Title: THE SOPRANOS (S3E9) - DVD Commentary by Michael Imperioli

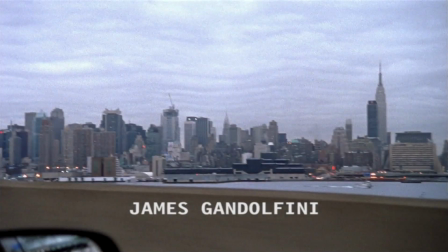Hi, this is Michael Imperioli. I play Christopher Moltisanti on The Sopranos. And from time to time, I also write for the show. This is one of the episodes I've written called The Telltale Mozzarella. I like having the Twin Towers, seeing those.
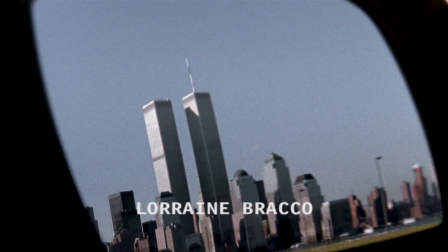I mean, it's kind of a memorial to them. And I like seeing them in the beginning of our show.
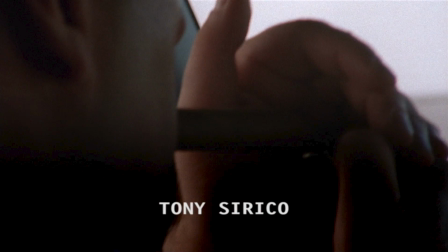Well, the title kind of refers to Edgar Allan Poe, obviously, The Telltale Mozzarella. Actually, mozzarella, which is the cheese that's on pizza, can also be kind of a not-so-nice euphemism for an Italian guy.
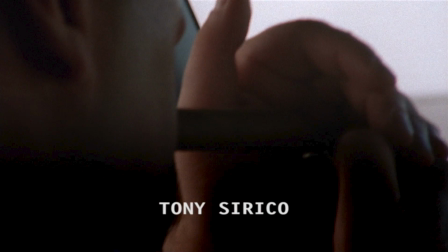So it could kind of refer to Jackie Jr. because of the lies that he tells. It's kind of a dismal landscape, which makes sense for the show.
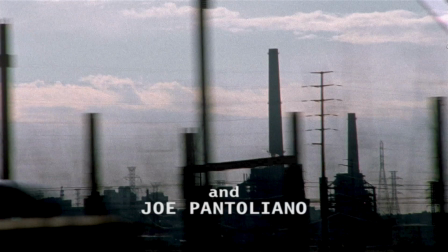It's not very romantic. I think we actually shot a lot more of footage with adding some of the other characters.
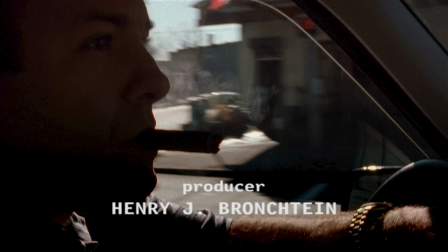Like, he drives by, like us, in front of the pork store and stuff like that, but I think they made the right decision and just making it all about Tony's point of view. And this is his, it goes good with the song. This is his morning, like he's driving to work. You know, what's on his mind?
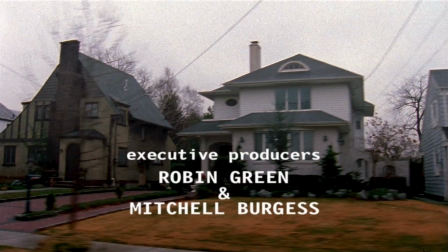What does he have to do today? I think it works really well. There's some beautiful spots in it, like the road going up to his house. He operates between those worlds. Some of it's very cold and industrial. Some of it's wealthy and upscale like this.
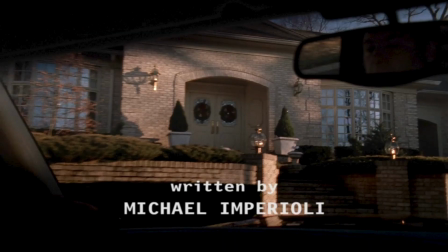So you're about to see Telltale Muzarelle. Sit back, relax, and here it is.
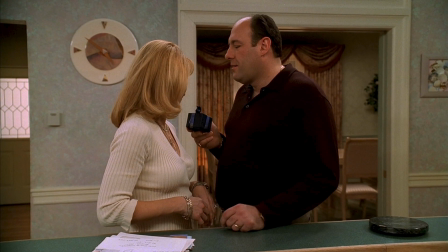In this scene, Tony gives her a birthday gift. And Tony's in the middle of this affair, so this is kind of his way of relieving himself of the guilt because he thinks he's being this great husband. He buys this really expensive gift. So even though he is having an affair,
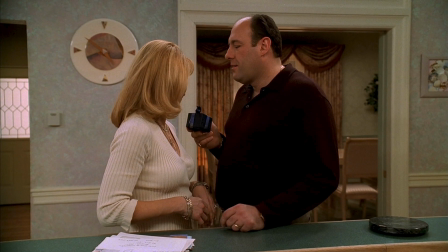he can convince himself that he still loves his wife and still makes her happy. and she on the other hand knows
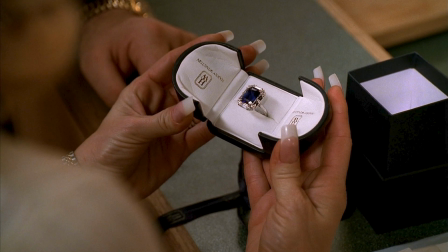where this ring came from that it came through his business which entails a lot of obviously illegal things and she accepts it and it's
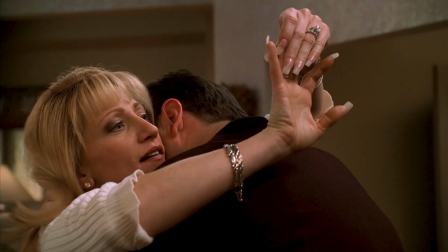another reminder of how Carmela is complicit in her husband's affairs and complicit in this you know mafia lifestyle I think she struggles sometimes feeling hypocritical about but there are times when she willingly does accept it but
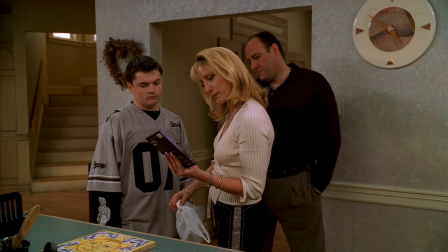it's wasteful to the environment thank you yeah aj already watched the matrix he bought that for himself really watched it now he's giving it to his mom the matrix i haven't seen it yet what up our alley hello and meadow
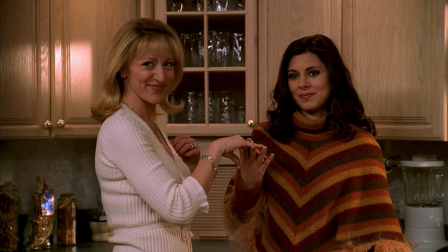in this scene she sees the ring and she kind of almost hints oh you must be feeling guilty dad and that's why you're buying that ring she remarks on the size of it you know big ring
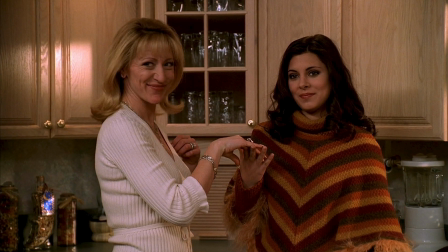there's a little like hint like she knows something's up there's some kind of some kind of maneuver Tony's trying to make to uh you know to connect with his wife she just knows something's up there I think David just has a great eye for casting
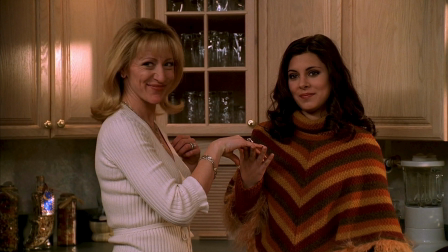and it's been consistent over the years I mean he just really picks the right people for the role pretty much he tries to cast Italians. The Soprano kids aren't Italian, Jamie Lynn Sigler and Robert Eiler,
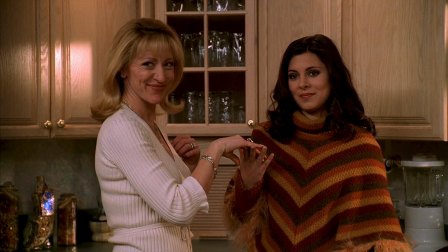but they don't necessarily have to be because they're almost influenced by this modern world around them. They're modern kids. Christopher kind of grew up among Italian Americans, where these kids, the Soprano kids, grew up around all different nationalities.